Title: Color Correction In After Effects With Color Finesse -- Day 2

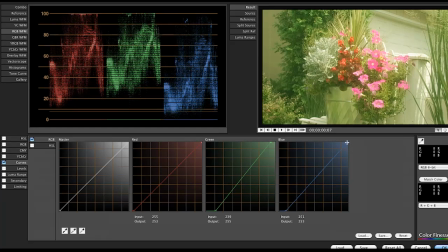(20:26)
So I'm going to back that off and then add the blue channel. Get that to the same point. You can also see now that in our midtones, the red, green, and blue channels are pretty different. So if I want to, I can grab my
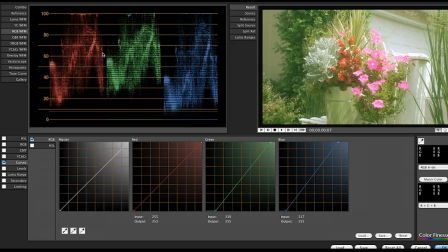(20:49)
green channel and just pull that down right about the 50% mark or 60% mark. That seems a little high in the green channel compared to the red channel. And the blue channel, actually, this is one of those tricky points.
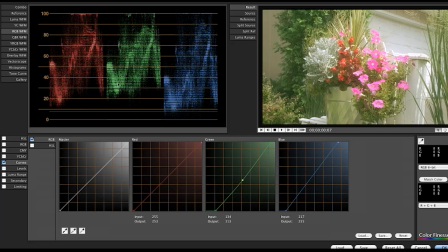(21:05)
It looks like the blue channel is lower than the red and the green channel, and it actually is. But you have to look at the section of the screen that matches the section of the waveform monitor.
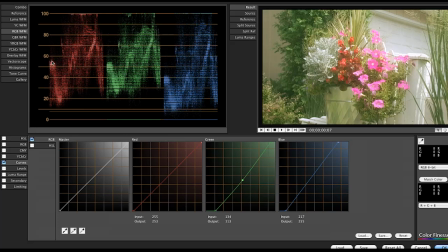(21:17)
So as you're looking horizontally, this side matches this side of the image, and this side over here matches this side or this side or this side of the image.
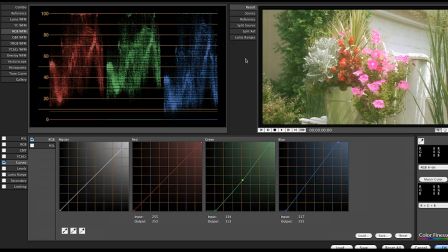(21:31)
So where the red, green, and blue don't match up, if you actually look, is this section of the image right here. Now this is my house and I know that this siding on my house is actually kind of a tan color or a skin tone color,
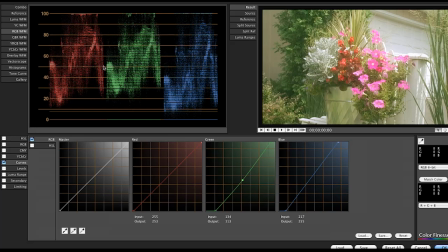(21:47)
in which case red and green matching is actually about right, and there shouldn't be a lot of blue. What I want to have match, though, is the white of the garage door and of this post of this this bench.
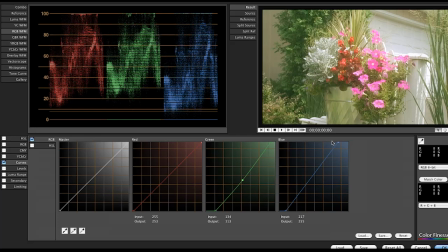(22:03)
And right across here, they are pretty much matching. Maybe a little too much blue. That's a little bit closer. And then what we also want to do, because this is so washed out, is just grab our blacks,
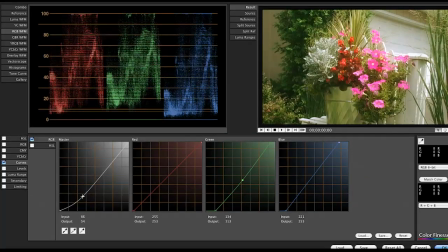(22:21)
just bring them down a little bit.
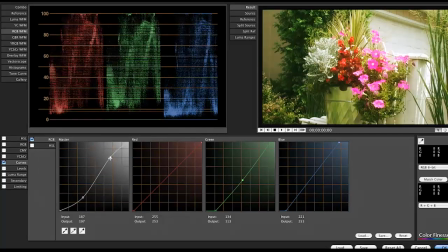(22:25)
And the whites, we probably don't want to bring the whites up because that'll just wash everything out or blow everything out.
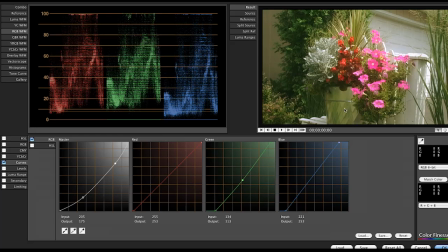(22:33)
So we'll just keep that right around there. And there's quite a bit of green in the mid-tone of this bucket, which is actually probably right. It's probably reflecting some green foliage. But if we wanted to, we could also just pull some of the green out of that, out of the image,
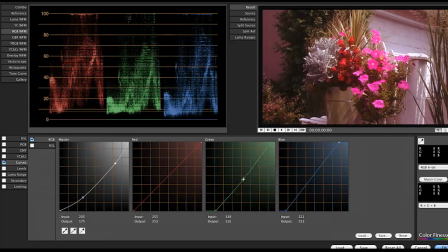(22:51)
make it look a little nicer. What you want to do when you're doing this is figure out what's the opposite of green, and the opposite of green is magenta. So when you see the whites or the midtones start to go magenta, when you're pulling down green, you know you've gone too far.
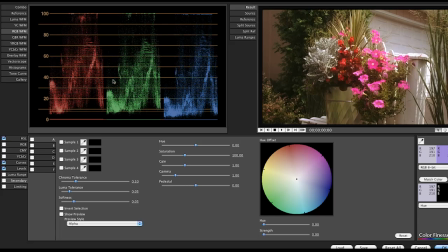(23:06)
So with a good understanding of your tools and a good understanding of the monitors that allow you to analyze the signal, you should be able to do some great color correction using Synthetic Aperture's Color Finesse inside of After Effects.